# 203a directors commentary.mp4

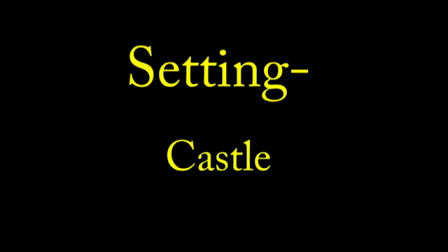[0:05]
The castle location makes the trailer seem like a fairy tale. Using this as a starting image creates a mood of enchantment and magic.
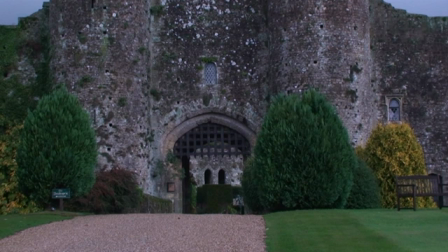[0:13]
The audience's first perception is that the protagonist is leading a fairy tale life, creating a false sense of security. It gives a light-hearted feel to the trailer, which is later contrasted to the uneasy images of the girl following an unknown woman. The arch is an example of ancient medieval architecture.
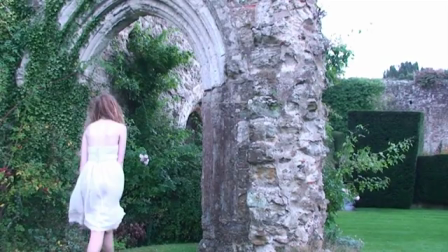[0:31]
It denotes a different period of time and the fact that it reflects a mystical world hidden in the real world.
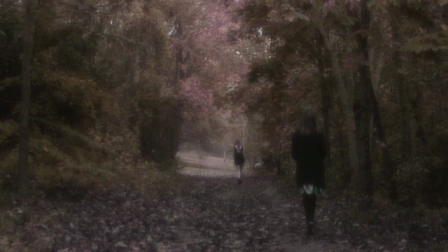[0:37]
The arch acts as the beginning point of the girl's journey. Fantasy and reality collide with the arch as a physical barrier. The forest scene acts as an obstacle. The wild trees act as a barrier stopping her from catching up to the woman. The fantasy world is seen as faded over time, ancient and old.
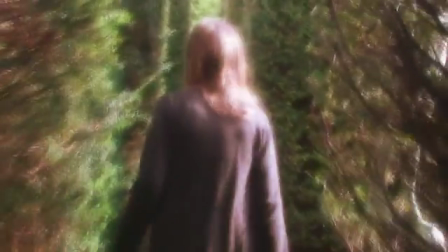[0:54]
It is very open-spaced and minimal in detail, reflecting a simplistic nature of fantasy world, i.e. a more feral land.
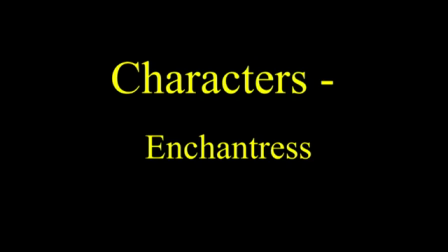[1:02]
A fairy is often a convention of fantasy films. The dominant impression we get of her is a mystical, angelic being. The dominant impression of the girl is that she is the picture of innocence, a curious, inquisitive child, but also a lonely one.
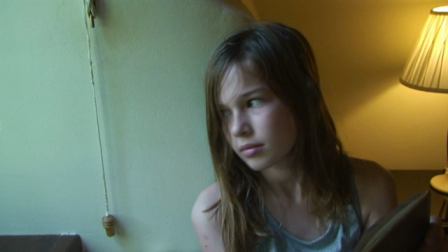[1:17]
She seems to be ordinary, which is a typical convention of fantasy films, where the protagonist transforms into an extraordinary hero. The dominant impression of the Queen Fairy is an evil entity who tries to lure people into her world, using her minions and her power. The enchantress wears a feminine white dress to entrap and draw the girl in,
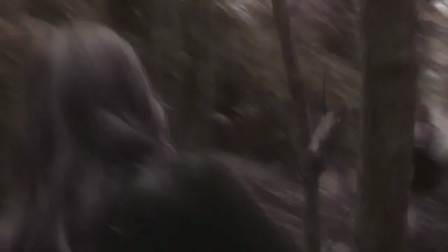[1:38]
creating a false sense of security and of a saintly being.
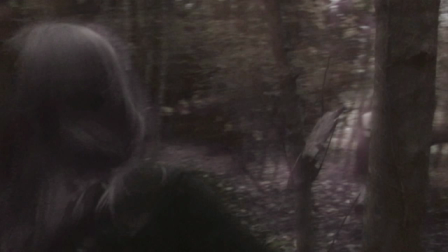[1:42]
In fantasy world, her appearance becomes darker, revealing a darker, more untamed nature.
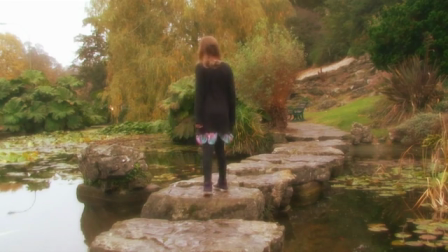[1:48]
The girl Lily is a normal child wearing traditional clothing associated with her youth and age.
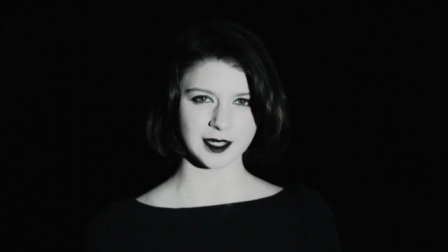[1:55]
The Queen Fairy is dressed in complete black and emphasises her darkness and evil nature.
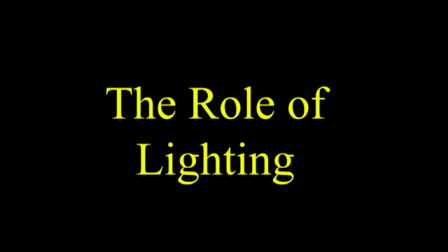[2:00]
The lighting reflects the fantasy genre. The intensity of the golden light shows the mystical nature of the archway.
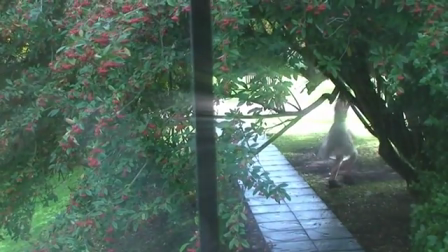[2:07]
The glowing is obvious but not overwhelming. The lighting generally travels out, spanning across, showing limitless potential and power. The majority of the shot in the archway scene is taken up by the arch to reflect its
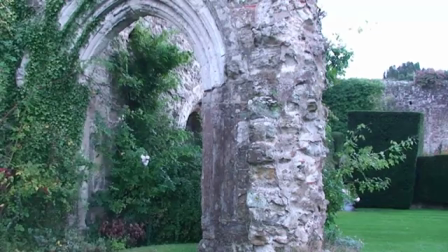[2:20]
pivotal significance and to show the object causes the adventure to begin.
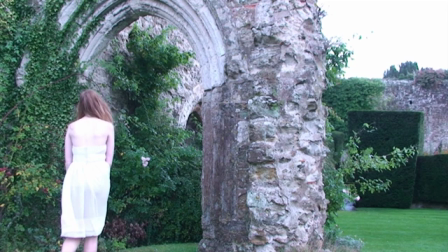[2:25]
Other objects in the shot indicate the period of time. The greenery possibly shows neglect. The fairy has a very flowing, gentle, enticing movement and is very purposeful in fantasy world.
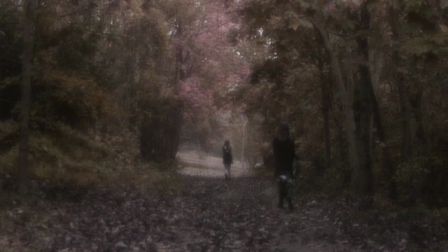[2:37]
The character is very stripped back with no adornments, making her appear effortless and mysterious. Her confidence suggests that the situation is not new to her. She does not find the events of vanishing through the archway extraordinary. She reflects her excitement and curious nature and moves quickly to show her certainty and purposeful nature. The Queen Fairy is very self-assured and confident of her power,
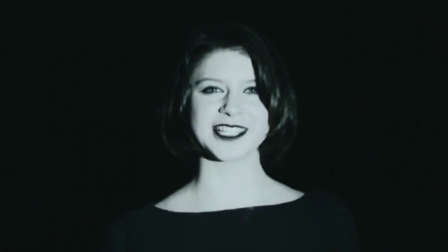[3:00]
and this shows in her evil smile to show that it is not a new situation and her confidence is shown by her power. The shots are often establishing shots to incorporate new settings to show the transition between the two worlds and the character relationships.
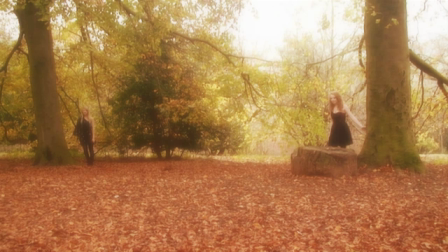[3:18]
Close-ups of the girl are designed to reflect her changing expressions as her experience develops. The special effects reflect the magic, and the portal effect shows the powerful nature and difference in the real world.
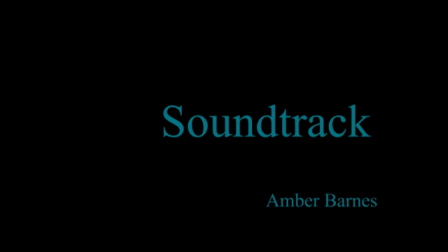[3:30]
It doesn't belong naturally there. For the main part of our trailer, i.e. from when the fairy vanishes, we have chosen a track called Unpromised. The music sets the entrance of the fantasy world as eerie and haunting. This relates to the title cards, everything is not as it appears, and creates a growing sense of warning and inevitable journey.
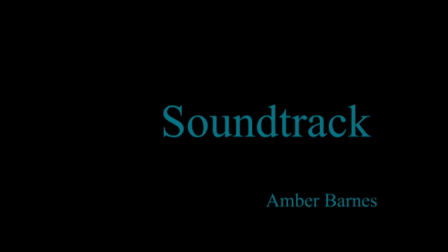[3:49]
The beginning of a trailer's track is unwounded, simple but doesn't detract from the voiceover.
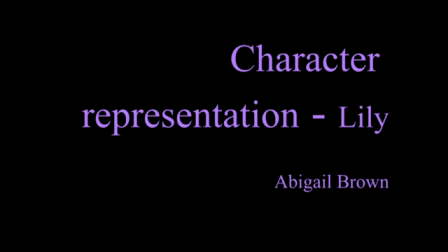[3:54]
Presentation of characters. In fantasy films, the protagonists are usually children, generally girls,
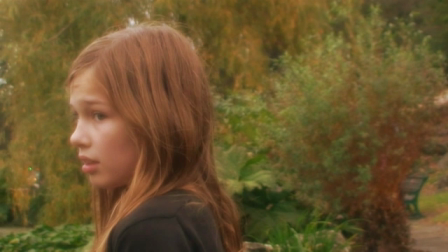[4:00]
because they are put across to appear vulnerable and weak, and also so there is innocence in the film. In our film, we have chosen to have a little girl who is represented as weak and vulnerable as she is an orphan.